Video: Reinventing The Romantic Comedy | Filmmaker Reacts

It shows her real attention to detail. It's actually really interesting how Raine has decided to use this, as she's using new, fresh, modern filmmaking techniques in combination with some old established ones.
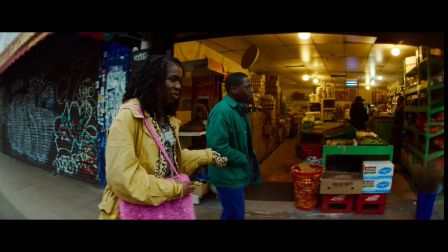[8:30] So she broke up with you, I know that much already. Actually, it's still pretty hard to talk about the deal.
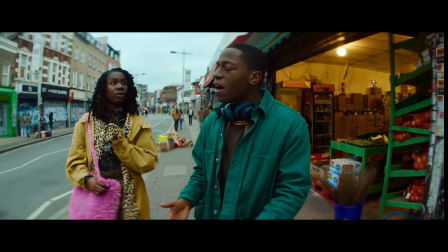[8:35] Oh, okay, sorry, we don't The actually. bit that really hurts, I thought we were fine. We were better than fun. We moved in together, but we had Hamilton tickets.
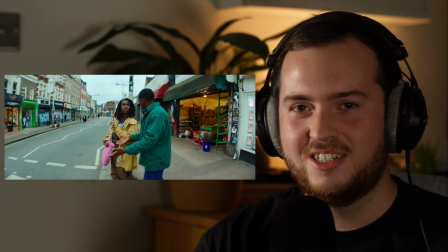[8:40]
Oh, I forgot about this.
Commitment. We were going to the cinema.
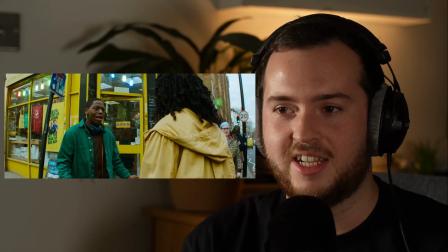[8:48]
Oh, I forgot about that. That is such a smooth transition into the next scene. And it proves that Raine is just a master filmmaker and director. So why have that transition there? So look at the way that the use of editing and sound was used just then to keep the momentum going of Dom's story.
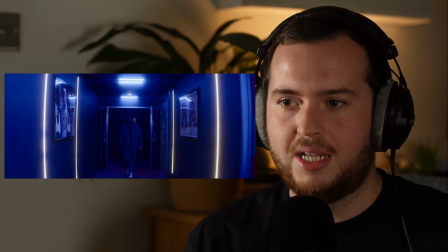[9:08] I get there first, as usual, and I go...
Imagine if that wasn't there, we would kind of, as an audience, lose our attention.
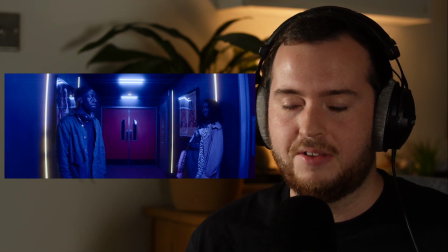[9:14]
And suddenly we are now invested in the story with Dom and Yaz.
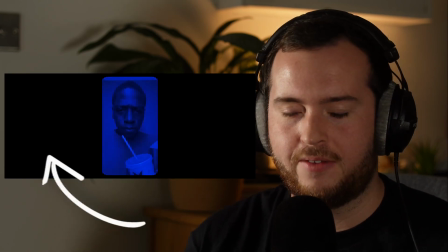[9:22]
So although it seems small and simple, the use of cropping that frame to the phone and distorting the sound to make it sound like it's from a phone actually keeps us, again, immersed in the storytelling from Dom. If that wasn't there, we would kind of feel disjointed from the storytelling.
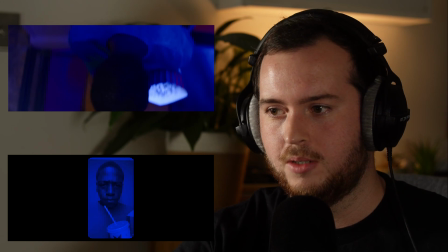[9:37]
Okay, so let's actually talk about this flashback or story from Dom and what it actually does, which is so cool to add to Dom's character arc.
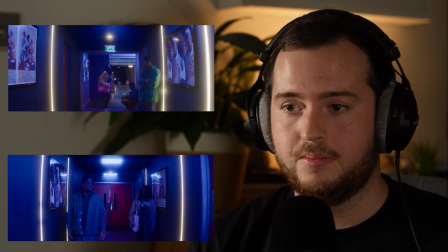[9:45]
This actual flashback here is actually really interesting to see because it does something different, which only Raine has done so uniquely here.
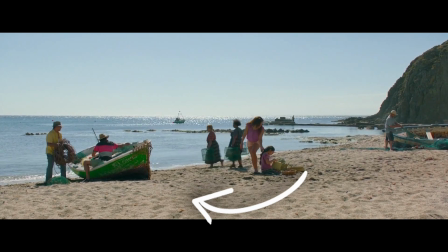[9:54]
A very easy way of doing this is by showing a flashback. In films, we often see a date shown on screen, changing the shutter speed of an image,
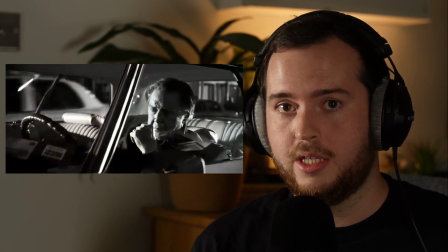[10:03]
or making the whole image black and white to indicate that it's something that's taken place in the past. However, in this instance, it does something completely different. Rye Lane kind of ignores all those different filmmaking conventions.
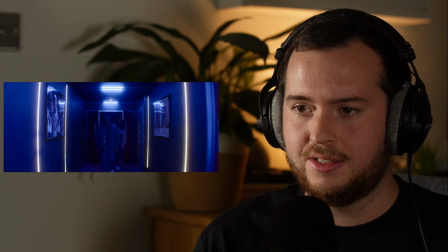[10:16]
So having Dom and Yaz physically present in Dom's story really gives us a sense of comedic and narrative storytelling.
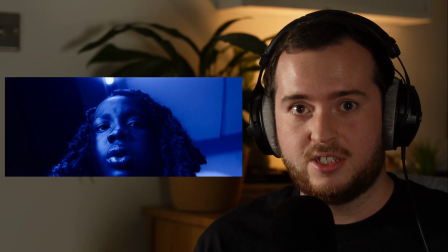[10:26]
Having Yaz react to Dom's pain just adds to Yaz's understanding a bit more about Dom.
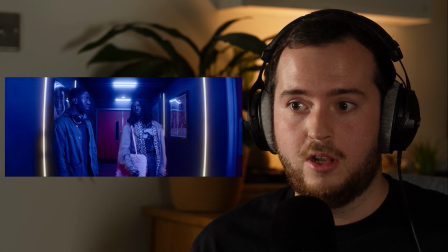[10:31]
Having Dom being shut off from, looking at it kind of adds how he feels about the story.
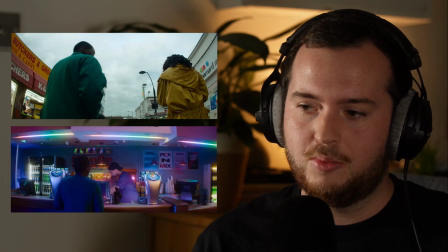[10:37]
Performances here are necessary to add to the narrative. If Dom was just telling this story to Yaz, it wouldn't have the same effect.
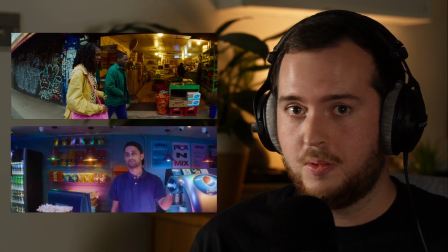[10:45]
We wouldn't get that comedy, nor would we get any sense of how Dom really feels. So I think this is just so genius of Raine and how she's thought about how to approach this flashback.
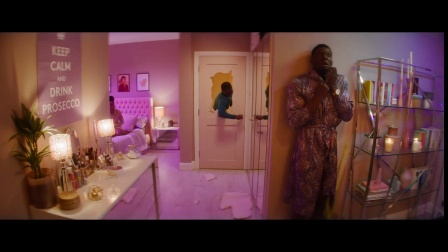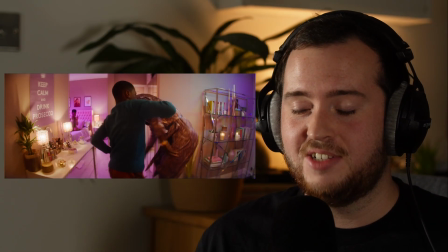[11:01]
Oh, okay, cool. So this is actually a really good example of Dom now understanding his lack of masculinity.
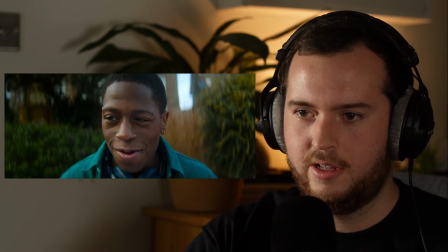[11:08]
This flashback really is something that stereotypical males have in rom-coms. So Dom obviously wanting to do this, but he knows as a character at that point he can't.
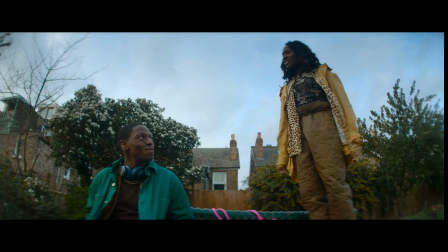[11:19] I can't believe you did that. Yeah, I didn't.
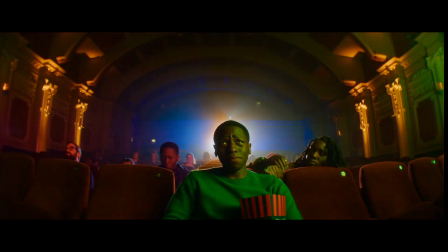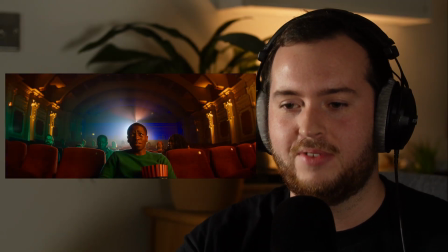[11:28]
Oh, and I forgot about this too. This is such a simple way of having this match cut, having Yaz's hand on Dom's shoulder in the story,
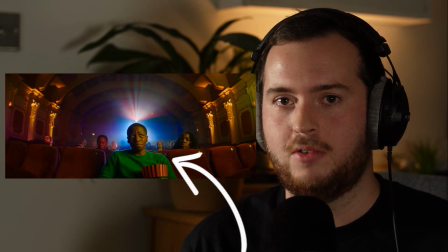[11:37]
but cut to them back in real life and Yaz's hand is still there. It's a good way of connecting both scenes together and a really good narrative way of showing Yaz understanding Dom.
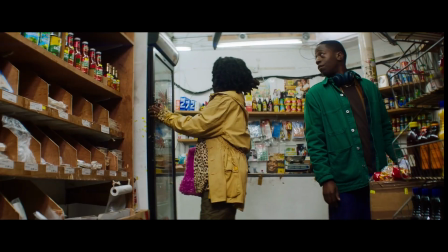[11:47] Babe, that outfit, 10s across the board. Thank you so much. You know her?
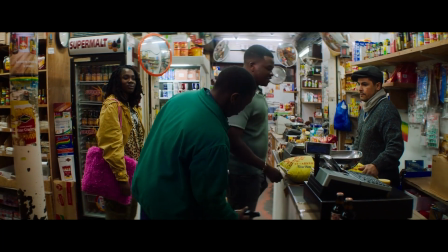[11:53] Man, she looks fire, innit? Cool kicks. What?
Oh, I forgot about that. Yep. Really shows a cool way of just showing how different Dom and Yaz are, how they interact with the world.
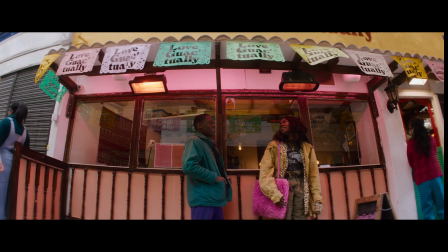[12:09] Well, in that case, I'll learn it. Okay, so let's talk when you say it.
I do remember this bit.
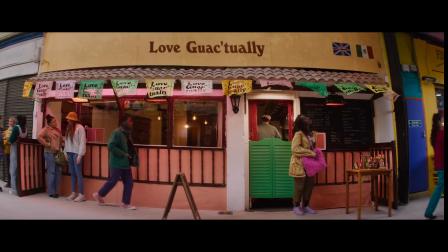[12:15]
This is cool.
You trust me? You know it.
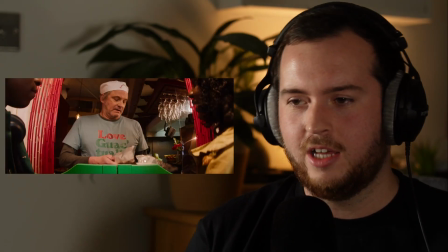[12:22]
So, Love Actually, a cameo with Colin Firth.